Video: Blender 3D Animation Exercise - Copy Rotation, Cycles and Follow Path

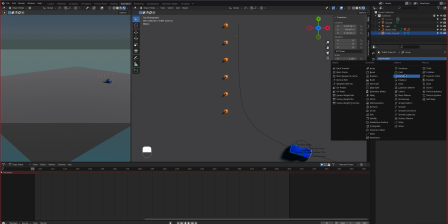[41:24]
And you can also tell it to, what is it? Is it curve? I think so. Curve and follow this curve right here. Okay, and then you just kind of follows the, there we go.
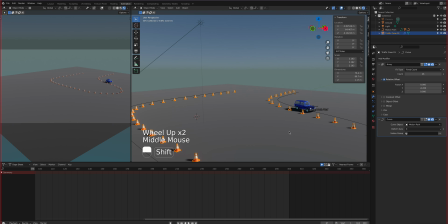[41:42]
So at least on one side. And strictly optional, you know, you don't need to do any of this. But it just kind of gives it a little bit more kind of dimension. You can see right here, it looks like you know, you can't drive on or past this side right here.
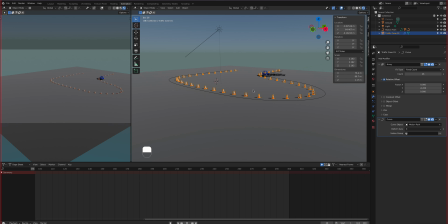[42:01]
Okay, you can do that. And what else can we do here? We can add another camera, so you guys can do another
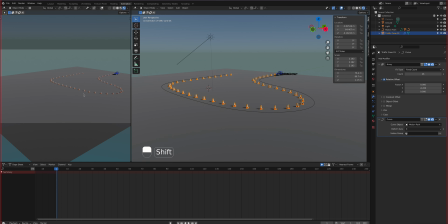[42:14]
output, so that we just don't see it like this, kind of like it's you're on the DMV and you're doing your driving lesson. If I get a camera here, okay, and there's the camera.
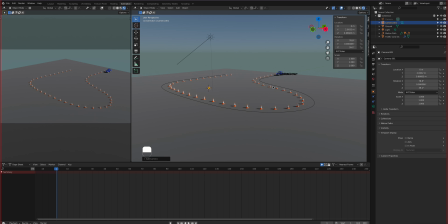[42:30]
Let me see what that camera looks like. I'm gonna press zero. Okay, and then if I want to jump to that camera to be the default camera, I can click this one.
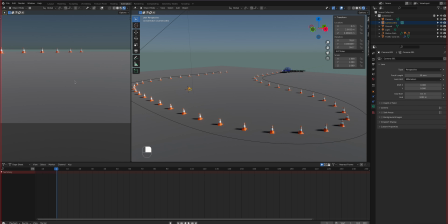[42:44]
So it switches to whatever that camera is seeing. So let me control that camera right now. Let's see. Okay, so I'm controlling that camera.
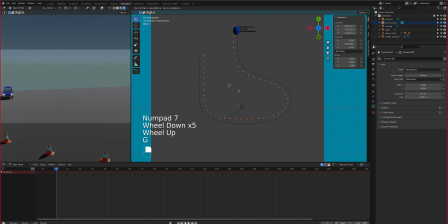[43:02]
Let me just kind of grab it here and then just put it close to that one.
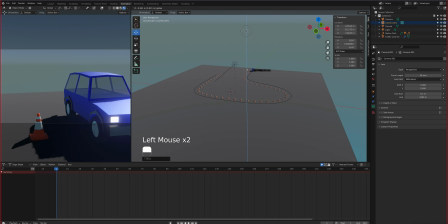[43:12]
And let's bring it down. So, all right, so here I can kind of go like so.
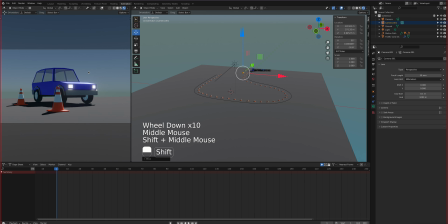Like a drone shot following it. Okay, let's go maybe that one right there.
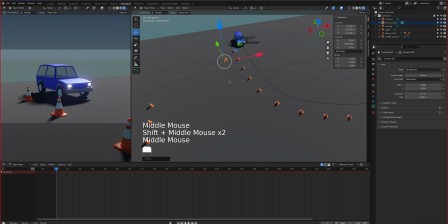[43:30]
And then what can we do with this? Exact same thing as we did with the body of the camera. I'm gonna select the camera, shift click the path, or I can just parent it to this ring right here.
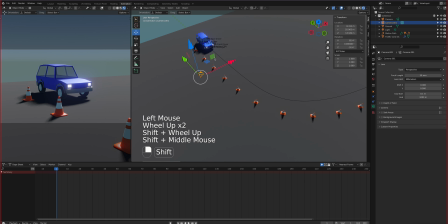[43:45]
So select the ring, select the camera first, then shift click the car controller, control P, object. And that thing is stuck to that. So while it's following it here,
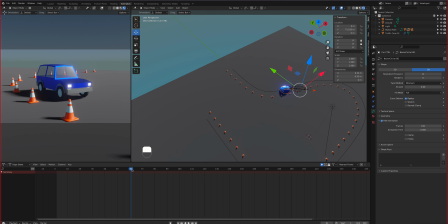[44:02]
as you can see right here, it looks like you have a camera person and another car following it. It looks a little stiff because we're not animating that thing going positions, but it follows it right there. So that can be your second camera angle if you want to.
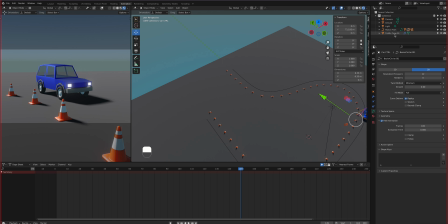[44:21]
And to switch between cameras, this camera is hidden in the motion pad right now because it all got kind of truncated there.
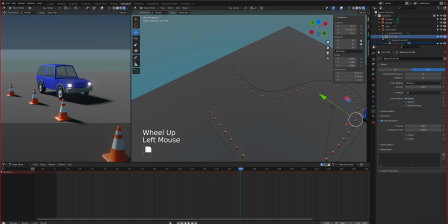[44:37]
Okay, but if you open it like this, you'll see the camera right there, and you can switch between the top camera and then the new camera that was made, and have fun having multiple cameras. You can even put a camera inside. Okay, let's do that.
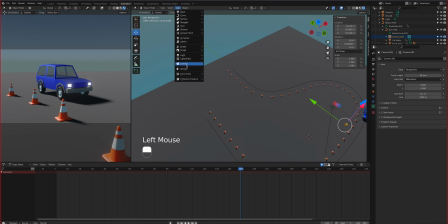[44:58]
add another camera. Okay, or like a dash cam camera. Let's go back to frame one. That's when we know it's at the beginning right there.
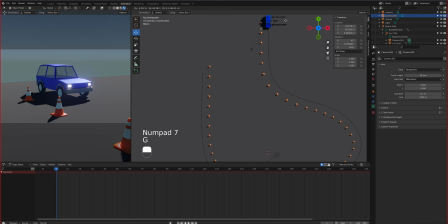[45:08]
Let me move this camera right there. Rotate it so it's, and then let's take a look what it looks like.
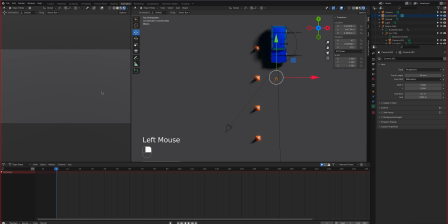[45:21]
Oh, it's looking at the ground.
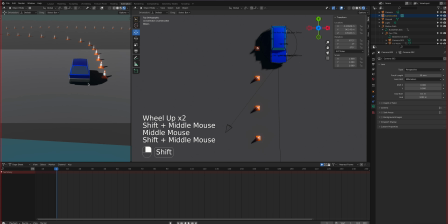[45:25]
Okay. All right, there it is. So if I control that camera, you can put it in the back like this, kind of like a racing game.